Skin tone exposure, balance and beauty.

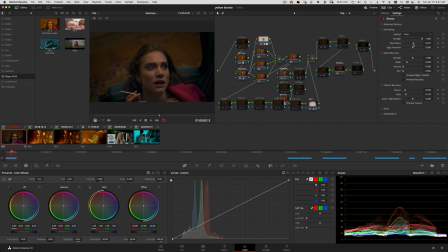Oops, we got to turn the note on. i'm going to move that around until i feel like
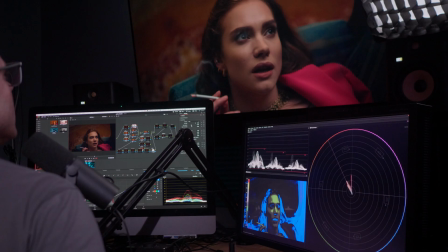most of the little pores and bumps and perhaps pimples i'm not saying she really has anything to worry about but i'm looking for
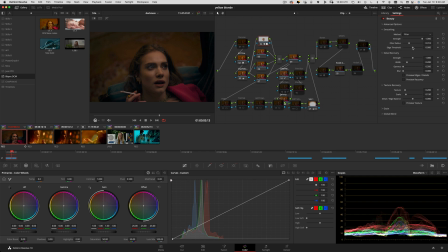a range here that will seem to work with and eliminate the most detail on her skin and then i'm going to go down to the edge threshold and play around until I find a spot that seems to do the
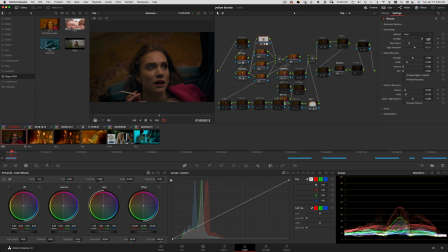most work in terms of correcting and smoothing out these skin details. And then I'm going to leave the strength up at full because I'll do a global blend at the end to tone it down.
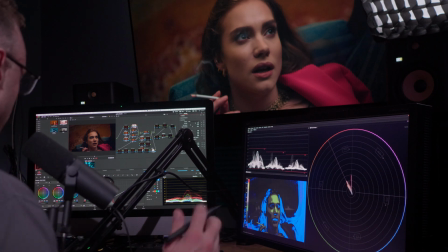You never want to overdo the skin beauty because then things look just like really messed up. Like you don't want it to look like it's been worked on. Okay, now I'm going down to detail recovery.
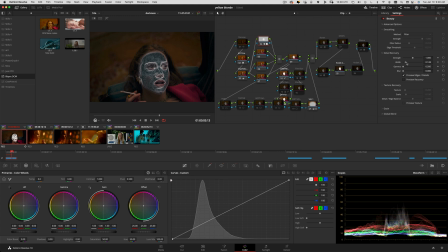I'm going to preview the edges and the details. I like to go right to the width and then make it. Make it so there are like many sharp details here. This is just how I like to do it.
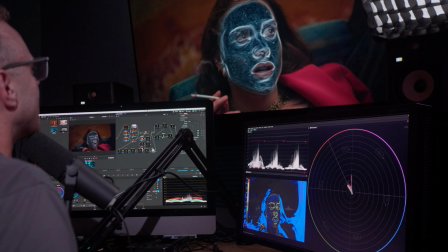I might blur it a little bit. I messed with the gamma, so it's a little bit darker, kind of like that.
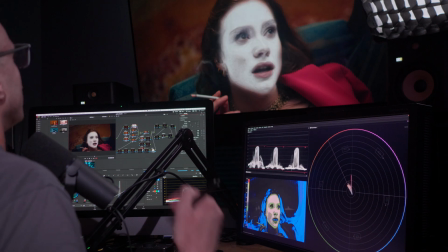Then I'll just preview the recovery. And so that is kind of what details will be brought back in.
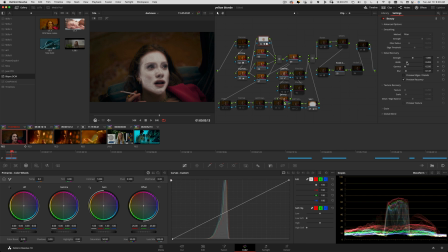So you can tone it down a little bit, maybe something that looks a little more plasticky and less old.
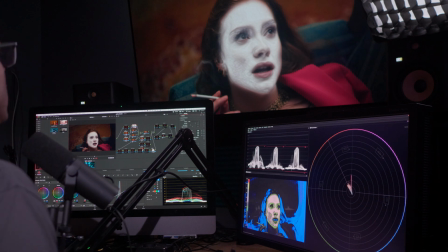Maybe like like right there, kind of like she's got Saran wrap over her face, which is very scary. Don't do that. So now I'm going to uncheck the preview recovery.
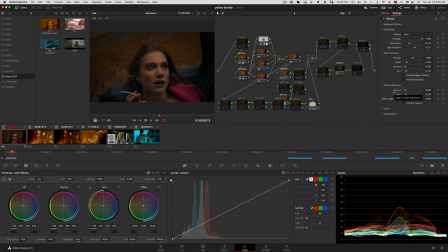and now I'm gonna go down to texture and a preview the texture that we're gonna bring back in and this is how we're gonna kind of balance it out with information that we have taken away and now information that we're bringing back in or texture rather we don't want it to be too smooth and texture is a very good way to balance out any of the reductions that we've done so
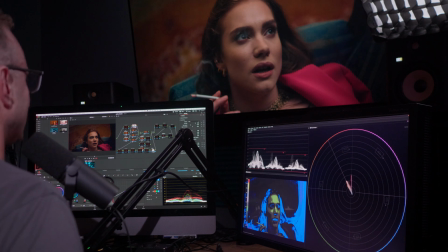I'm just gonna like this is all about taste that's a that's a major point to consider I mean you got the tools you can do all the things but what you really have to do is develop your taste and get good at identifying corrections and colors and balances
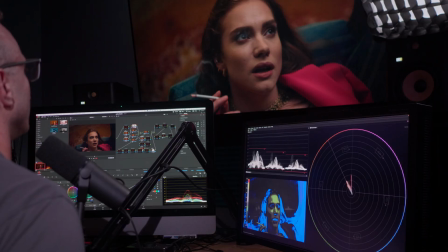that look good to well the people that matter most and that's your audience that's your clients.
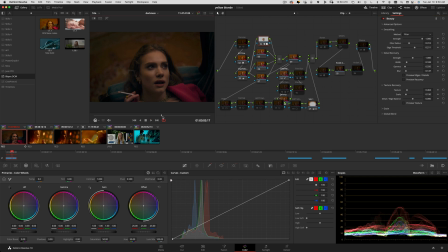It's not always just about you. Okay. On, off, on.
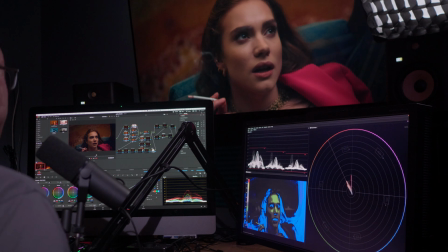I'm pretty happy with that to be honest. I'm not going to do too much more because I feel like I've done something incredibly beautiful right now and I don't want to mess it up. So let's look at that. I'm going to add in some grain because I feel like grain just brings a video image
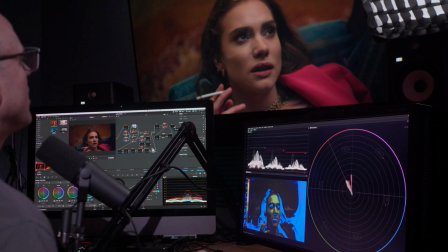to life and it can also hide any imperfections in the image. Maybe some of your skin qualifications weren't perfect. Put some grain over it. It'll also help you know smoothen out and enhance the consistency of the texture tone in the face and the skin.